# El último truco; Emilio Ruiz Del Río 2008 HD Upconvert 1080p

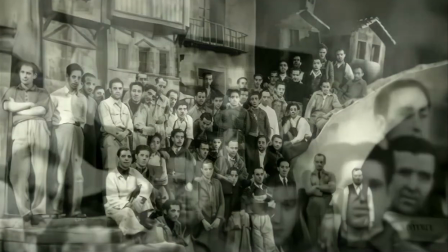En cuanto yo llegué a los estudios de San Martín, entré en la sala de dibujo, entré ahí directamente y me pusieron ya a dibujar.
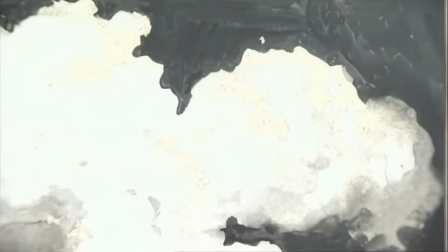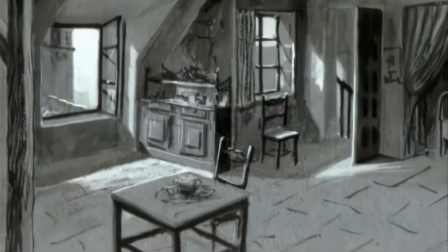Y esto era el estudio que yo hacía para irme acostumbrando a pintar en blanco y negro, en grises. Él tenía una pluma fabulosa para pintar folio, que creo que era lo más difícil del mundo, ¿no?
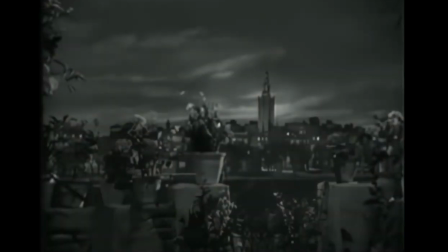Pintar un folio, ¿sabes lo que es pintar? Un paisaje para dar una amplitud a través de una ventana, y ese era el trabajo de Emilio Ruiz.
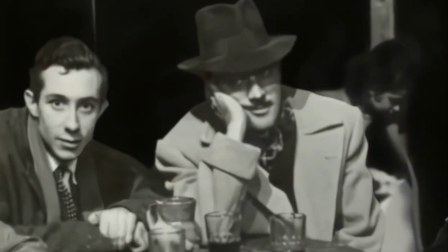Aquí estoy con Enrique Salva, que fue mi maestro, esperando que nos rueden un forillo y pasando, esperando.
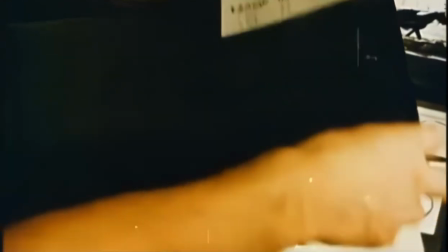No hay más. Por ejemplo, el doctor Divago, el decorador, pidió que se pintara todo en gris.
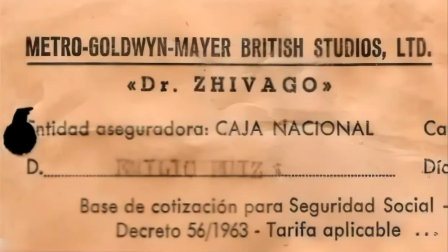Y me chocó muchísimo en gris, una película en color. Todo el fondo de la calle está pintado por mí, con todas las torres del Kremlin y eso.
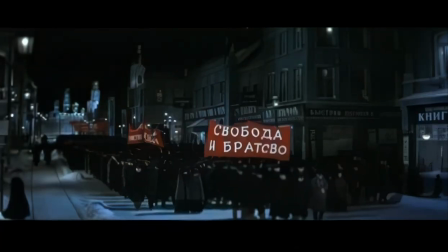Y después es que los rojos de las banderas con el gris y las caras, era impresionante.
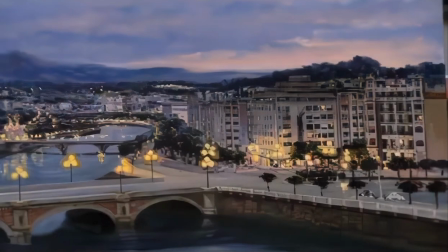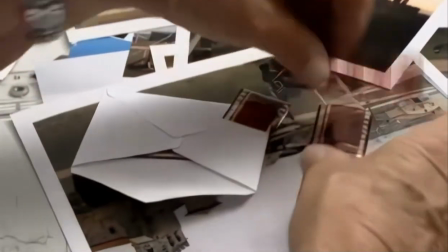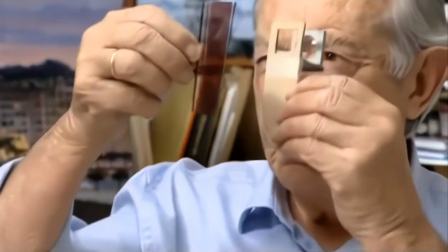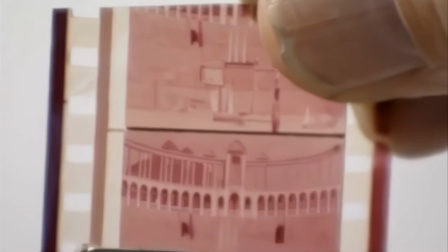Este es el circo romano que lo hice sobre la plaza de toros de San Lorenzo del Escorial.
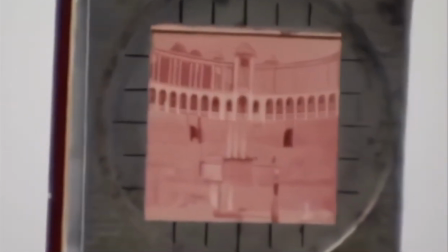Qué color, ha perdido todo él. Se ha quedado rojo todo completamente.
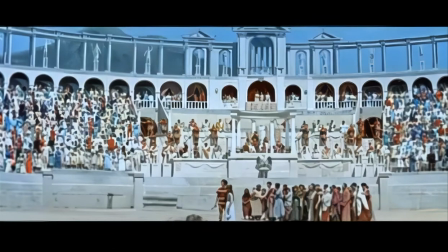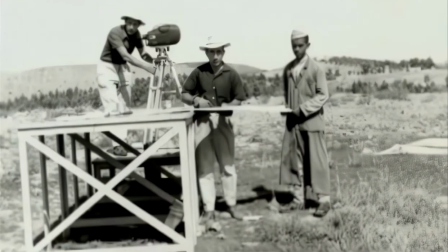Aquí estamos en una película que se llama Sherazade. Estamos en Marrakech y había que hacer un castillo a lo alto de una montaña.
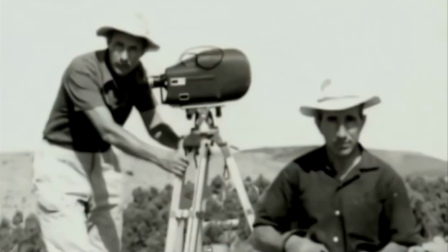Estoy viendo la forma de situar la cámara.
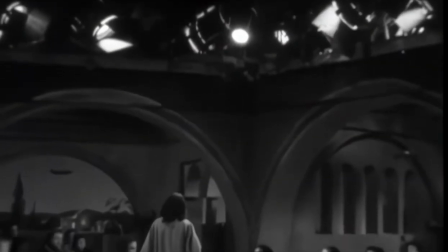En los estudios de Sevilla Film se rueda Los 15 misterios del Santo Rosario.
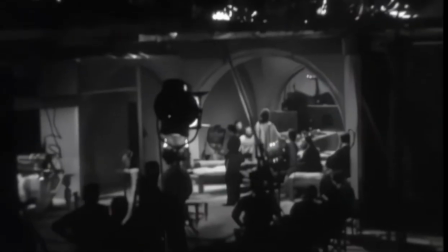Lo frío del Santo Rosario es que fue espantoso, porque es que cada misterio del Rosario querían que fuera un cielo diferente.
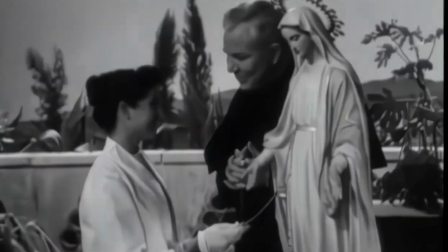Y me lo tenía que hacer en una noche. Subido a una torre con ruedas, me iban empujando y con una pistola de aire iba haciendo las nubes.
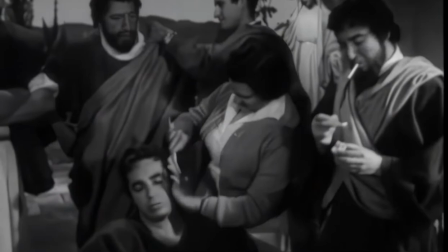Nubes que a lo mejor una nube te ocupaba 8 metros.
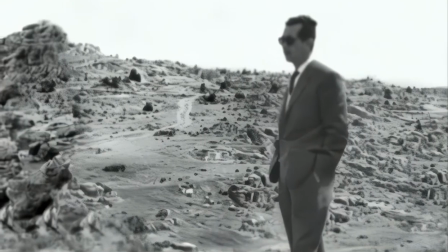Aquí estoy en una localización cerca de Roma.
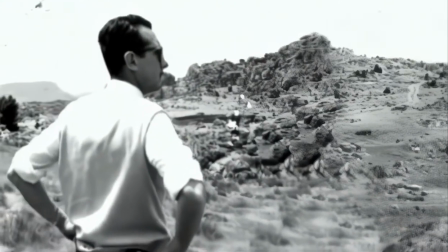Me quité la chaqueta porque debía hacer mucho calor. Estoy localizando, pensando dónde puedo encajar la maqueta.
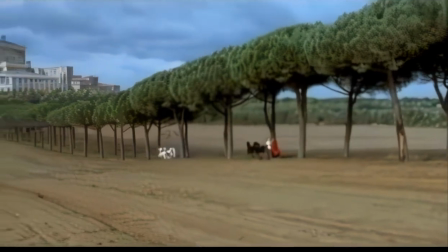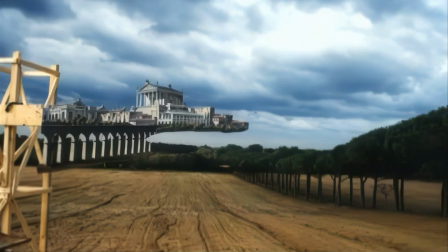Emilio es una leyenda. Yo había visto algunas de sus maquetas desde lejos, en México, cuando estuvo haciendo dunas. Y era una leyenda entre todos los mexicanos.
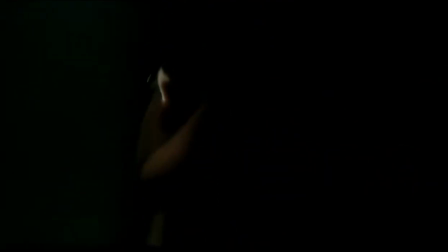En el Espinazo hizo un ojo de cerradura enorme, como de cine clásico, ¿no?
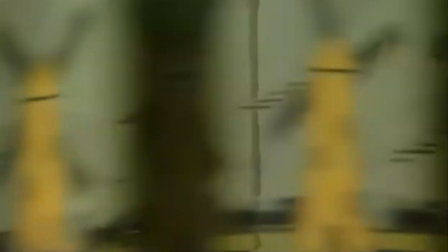Esos shots de Hitchcock. Yo creo que todos estos trucos ópticos nacieron con el cine y forman parte del cine. Trabajan en la ilusión óptica, trabajan en el trompe-l'œil, y lo mismo es el trabajo de Emilio Ruiz.
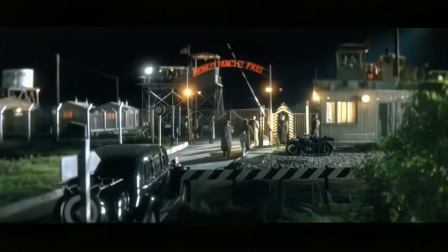Trabaja en función del plano, del objetivo y de la lente. Y realmente son cine puro, porque trabajan para el objetivo.
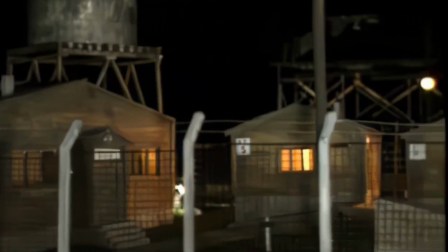No trabajan para la realidad ni para otra cosa, trabajan para lo que determinada lente en determinado plano está filmando.
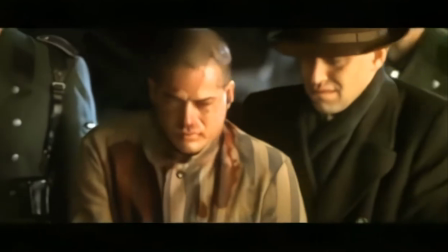Y eso es el cine.